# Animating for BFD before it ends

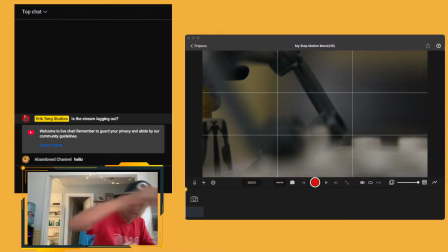20:48 With some bricks maybe on top? You know Bricks Flicks.
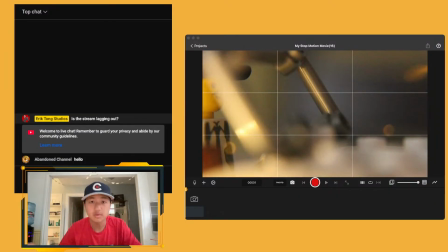20:54 He's also not posting very often. That's a little bit better. So then we can have him drive in.
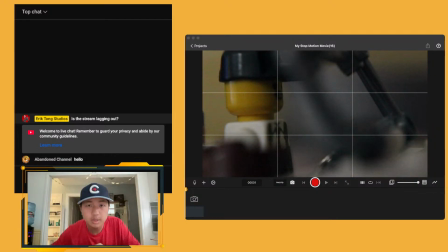21:03 Stop. So we'll have to change some of the camera settings to make this work.
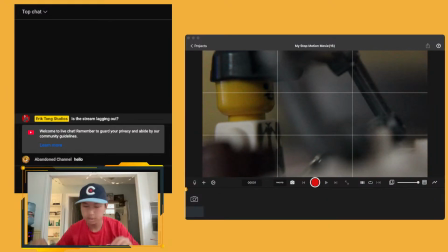21:11 But if he's gonna stop right here, I should mark that so that I know when to make him stop moving. So let's mark that by putting something on the ground so that when I animate, it can stop before it reaches that point.
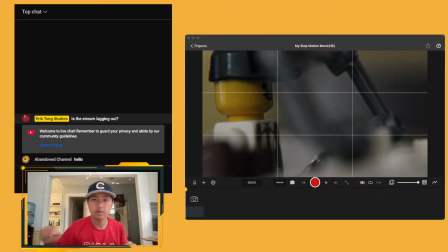21:27 Like right there. There we go. You can't even see it, and we'll have a black backdrop anyways here to block it off.
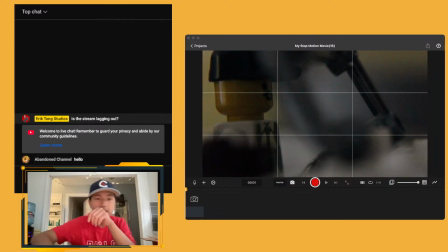21:35 Let's change the camera settings so it's not looking so grainy,
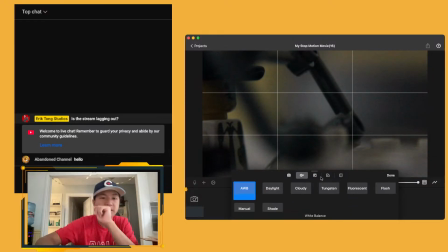21:38 which I think is a big problem with a lot of people, is they don't realize that the camera setting actually changes the graininess. We'll do daylight. Let's do daylight, or we could do tungsten.
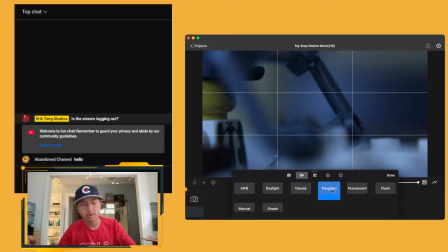21:53 Let's see how it looks.
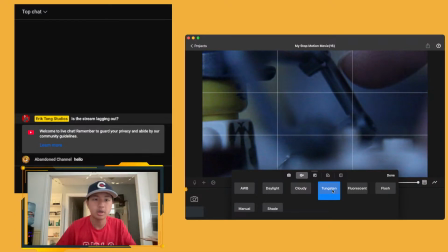21:57 I like tungsten a lot better. Even though we're not indoors, I think it just does look better.
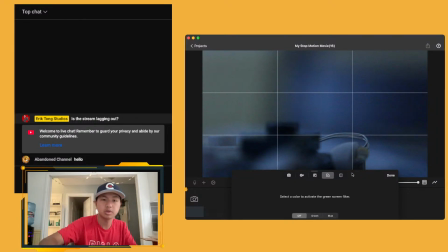22:02 Then we'll do ISO 200. We'll put on manual. Is it not on manual, bro? Why are all the settings missing, brother?
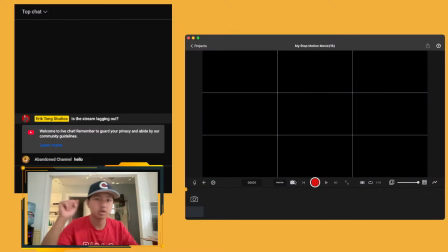22:14 Oh, it's on A depth. That makes so much more sense. There we go. And now it's not showing anything. Daylight. Daylight comes and we wanna go home.
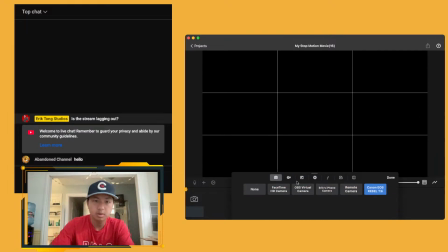22:35 Come on. Oh, it's just too dark, I guess. Let's turn down the shutter to 125. Make the f-stop 2, and bring up the ISO.
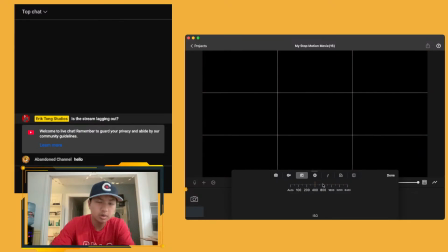22:53 Maybe we can make the ISO. I don't want to bring the ISO up higher than 3800. We can bring it down to 50 maybe maximum. Maybe we'll just add when we turn on the lights, it will be better.
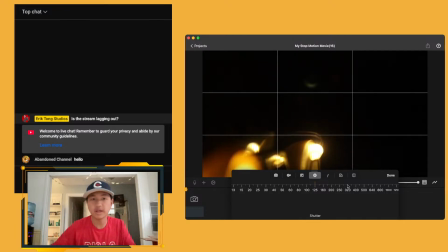23:08 So let's see, light. Oh, that's nice. We don't even need a black backdrop.
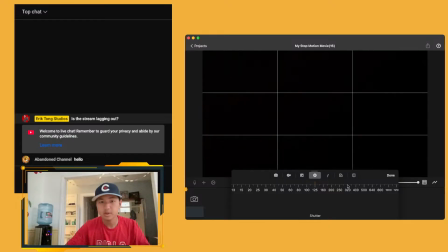23:12 See, look at that. Then he just drives up. But we do need a little bit of light on his face, so maybe we'll move this and allow the light to shine on his face a little bit.
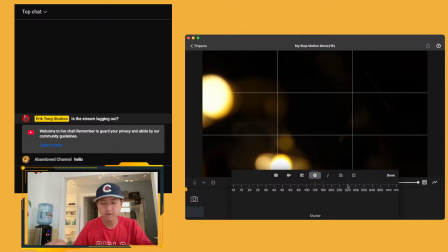23:25 So when it does drive up, you can see his face.
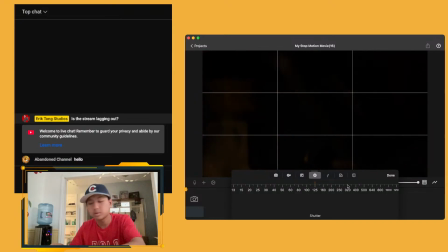23:33 We'll lower the light though. Just shine on his face, like right here. From the steering wheel. But we gotta do it a little bit lower so you can't see it.
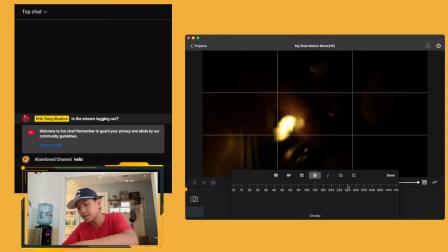23:47 There we go. Maybe we raise it and put it up here. Above him. So that you can't see the lights. Is that better?
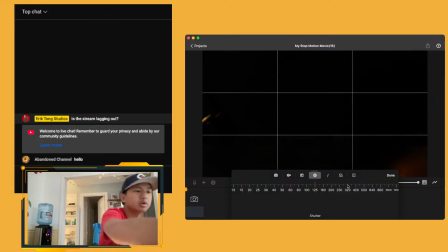24:05 I think we need a little bit more light, so let's shine some light over here.
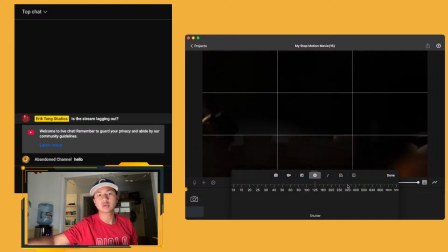24:17 Nice. If we shine it this way, you get this nice glow, which adds depth. Then the car drives in, and we can see a nice rain around his back,
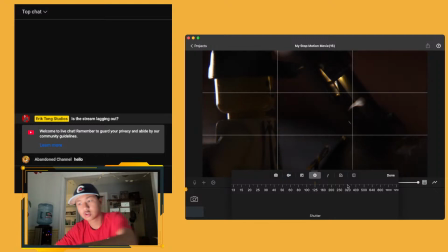24:32 but we can also do this, which creates so much more depth without definition in the back. Allows you to see his face a little bit better. But I do want to see his face even more, which it is hard to see his face. So if we bring the other light around,
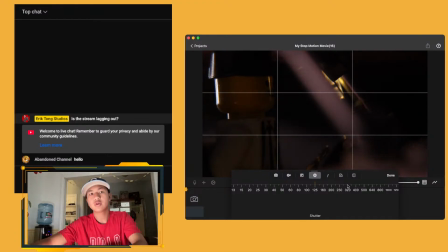24:52 we could do a very small light, very little light, like right